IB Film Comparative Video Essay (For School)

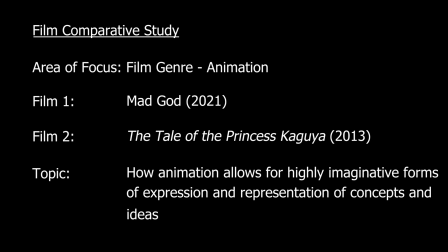0:00 This IB film comparative study will be focusing on the two films Mad God, directed by Phil Tippett, and The Tale of the Princess Kaguya, directed by Isao Takahata. The film focus will be in regards to how the film genre of animation allows for highly imaginative forms of expression and representation of concepts and ideas.
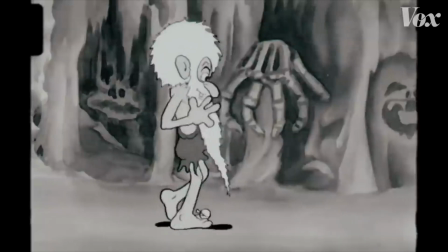0:14 Animation films utilize artistic depictions of objects and concepts in a large variety of techniques and styles.
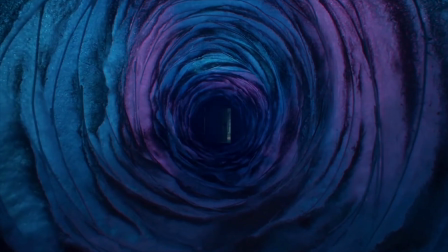0:19 Additionally, these films can subvert reality through these artistic depictions and allow for the imagination of the artist to give life to unrealistic worlds of wonder.
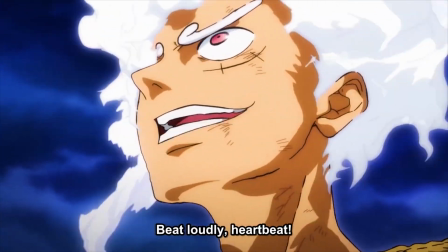0:27 These animated films are powerful examples of how animation allows for a borderline boundless form of communication, as Mad God,
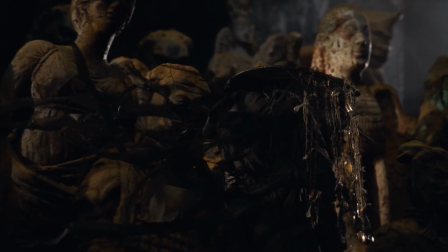0:33 being the brainchild and personal project of Phil Tippett after 30 years of production, presents a confusing and truly awful world of masterful stop-motion production in which,
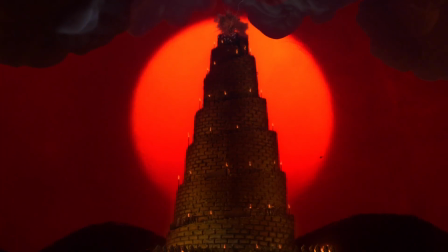0:40 as the name suggests, a mad god ravages humanity, creating an apocalyptic world of death and cruelty.
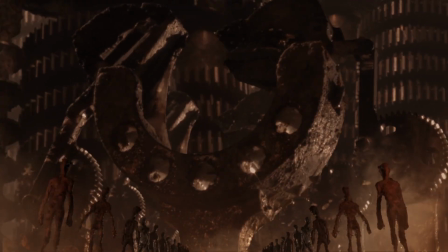0:46 This film, with its philosophy of pushing the visual boundaries of stop-motion animation as the creative work of Phil,
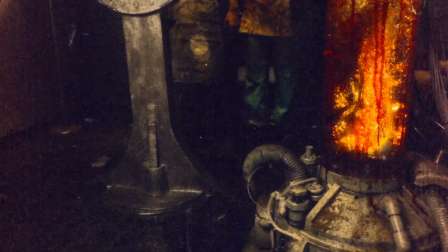0:51 well exemplifies how the artistic liberties of animation can produce highly unique and stylized visual representations of concepts and ideas.
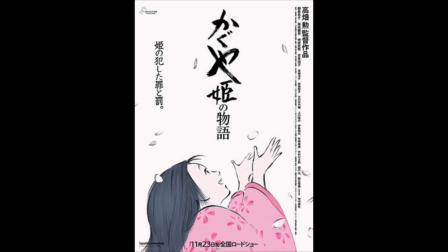0:58 The second film, The Tale of the Princess Kaguya, is a Japanese film produced by Studio Ghibli,
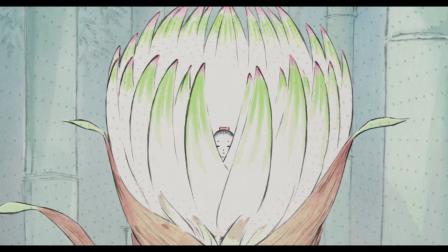1:03 which follows a strange, magical girl born of a bamboo shoot, who struggles with the difficulty of wanting to live a peaceful,
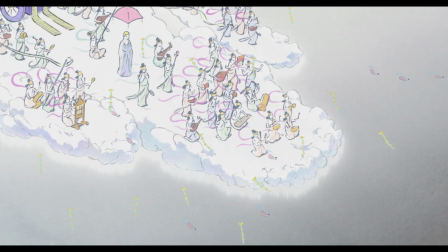1:08 humble existence in nature while having unfortunately been born of godlike descent and having unfortunately inherited a status of royalty.
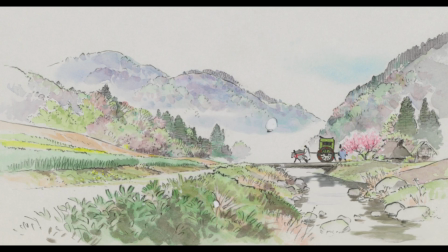1:15 This film, directly opposing the philosophy of incredible visual expansion and creation,
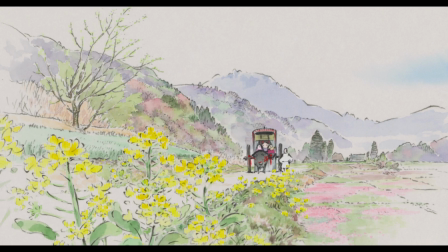1:19 utilizes lots of empty space and minimalistic elements to create emphasis on certain emotions and themes.
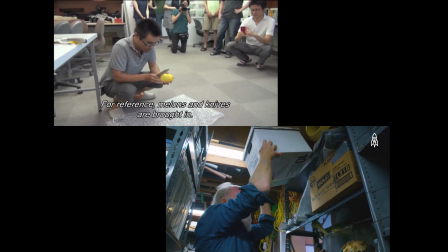1:24 Both films utilize artistic techniques and unique visual depictions to convey and/or emphasize certain messages, philosophies, and tones.
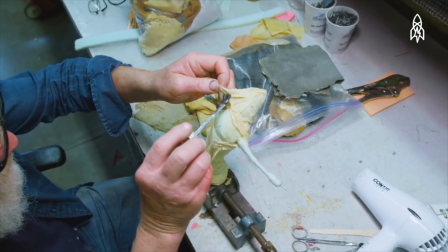1:30 Mad God was meant to be a personal project for Phil Tippett, a flexing of his artistic muscles.
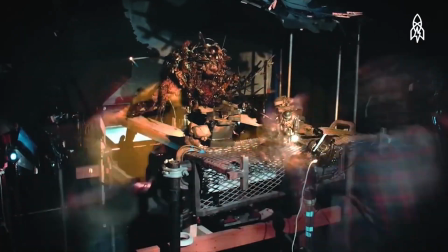1:35 It is a stop-motion marvel, meant as a love letter to the craft. As in his own words, Phil Tippett states, "It's about making things.
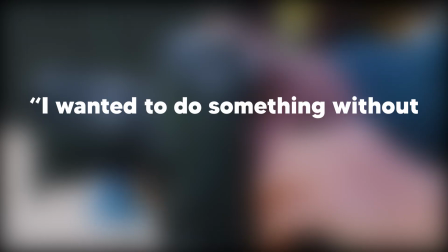1:41 I wanted to do something without the trappings of story and plot.
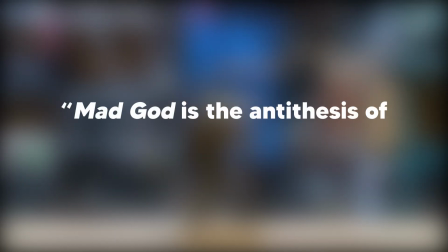1:44 There's a narrative, but it's not a story per se, and Mad God is the antithesis of my day job, where there's a lot of filmmaking rules.
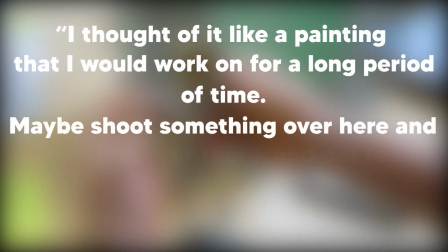1:52 I thought of it like a painting that I would work on for a long period of time, maybe shoot something over here and something over there, and not really know exactly how they were going to link.
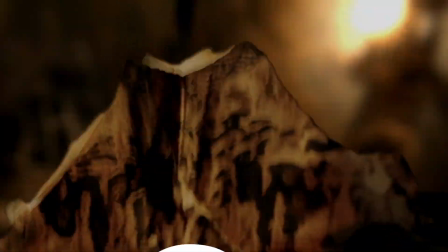2:01 And paint he did. Because he chose not to have a plot, he instead used this lack of conventions to truly push the boundaries of visual possibilities, to make things. Because of this lack of conventions, the world of Mad God is ever expanding in order to improve upon its visual prowess and creativity,
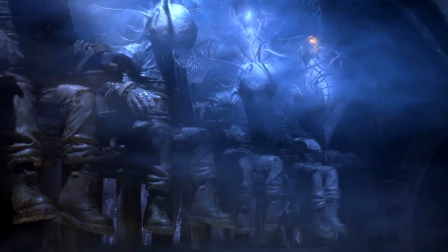2:16 seldom if ever elaborating or justifying itself. An example of this rapid expansion is the scene in which there are giant humanoid creatures being shocked using electric chairs,
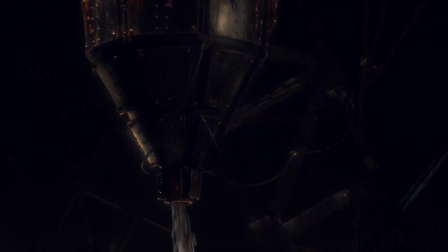2:24 emptying their bowels through holes in said chairs, which the product was funneled through a mixture of a mechanical and organic system of tubes,
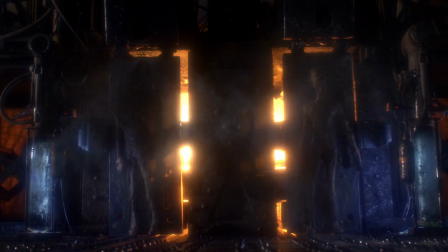2:31 which would ultimately result in the creation of zombie-like creatures who seem to be enslaved by something,
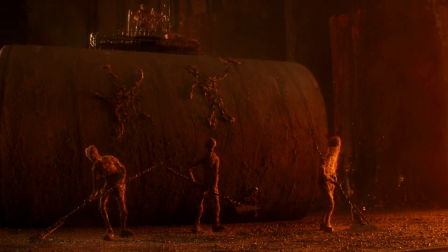2:35 expendable by that same something, often casually being killed in workplace accidents as a fact of their lives,
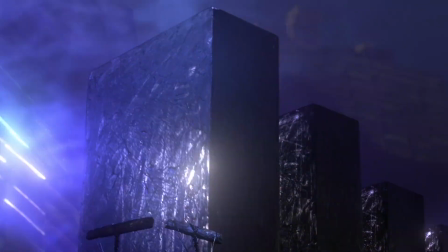2:40 working for some unexplained purpose and towards some unexplained goal.
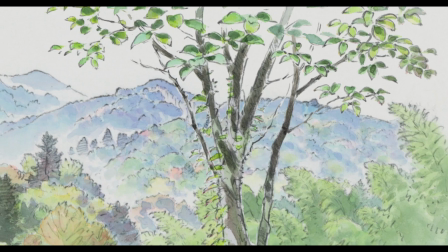2:44 The Tale of the Princess Kaguya is almost Mad God's creative and aesthetic opposite, allowing the audience to fill in the wide gaps the artists intentionally left within the visuals.
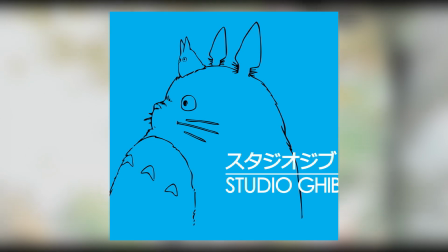2:53 This unsung film from Studio Ghibli is often overshadowed by Ghibli's more expansive and visually boundless films,
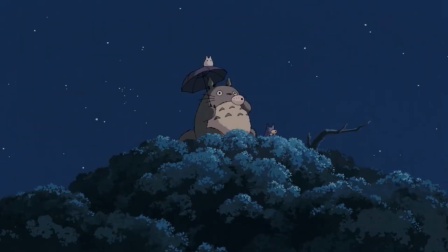2:59 such as the acclaimed Spirited Away, My Neighbor Totoro, and Howl's Moving Castle, to name a few.
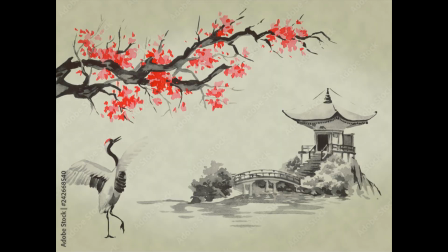3:03 Based on traditional Japanese sumi-e watercolor paintings, and in opposition to the incredible detail of these films as well as Mad God,
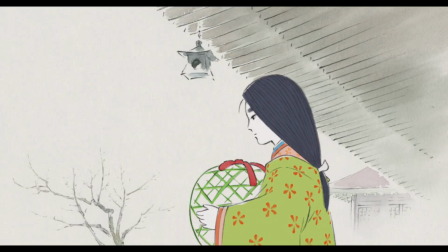3:09 this film thrives on its level of abstraction and empty space, utilizing these factors to emphasize the emotional impact of scenes,
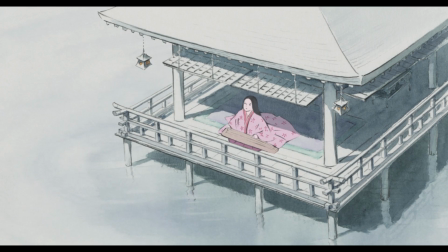3:15 to emphasize the artistic aspects of the work, to stimulate the mind about the wonder of what could be.
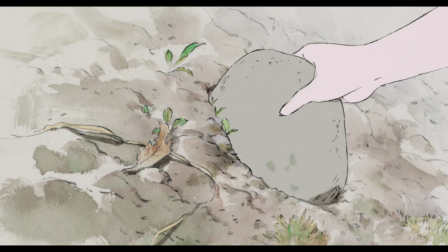3:21 The lack of elements heavily emphasizes what is being depicted, helping to not draw the viewer's attention away from the most significant elements.
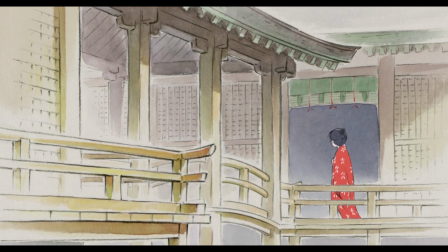3:27 It also forces the imagination of the viewer to develop itself what it may believe to fill that space, adding a layer of beauty to the film as it helps the viewer appreciate the beauty and vibrance of their own world.
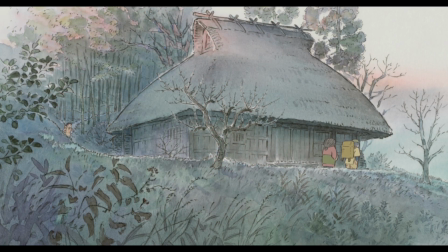3:35 Additionally, the level of abstraction, or lack of realism, in addition to the borderline lack of mise-en-scène, consistently reminds the viewer that the film isn't merely a fictitious world,
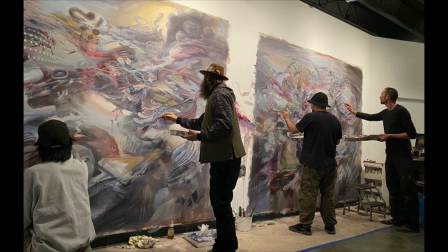3:44 but rather a work of a creative group of minds developing and narrating a story in an attempt to teach or enlighten the audience about something
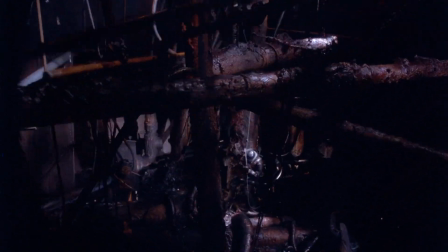3:50 they may not have known or appreciated before. Regarding mise-en-scène, Mad God, as it is a film with many a great detail,
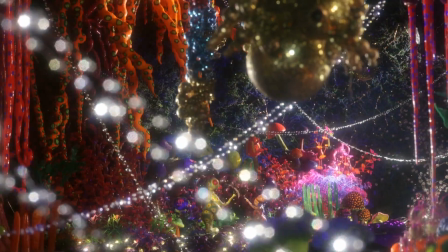3:57 always has something to display to drive immersion into this world of Tippett's mind, whether visual, audible, or incredibly subtle.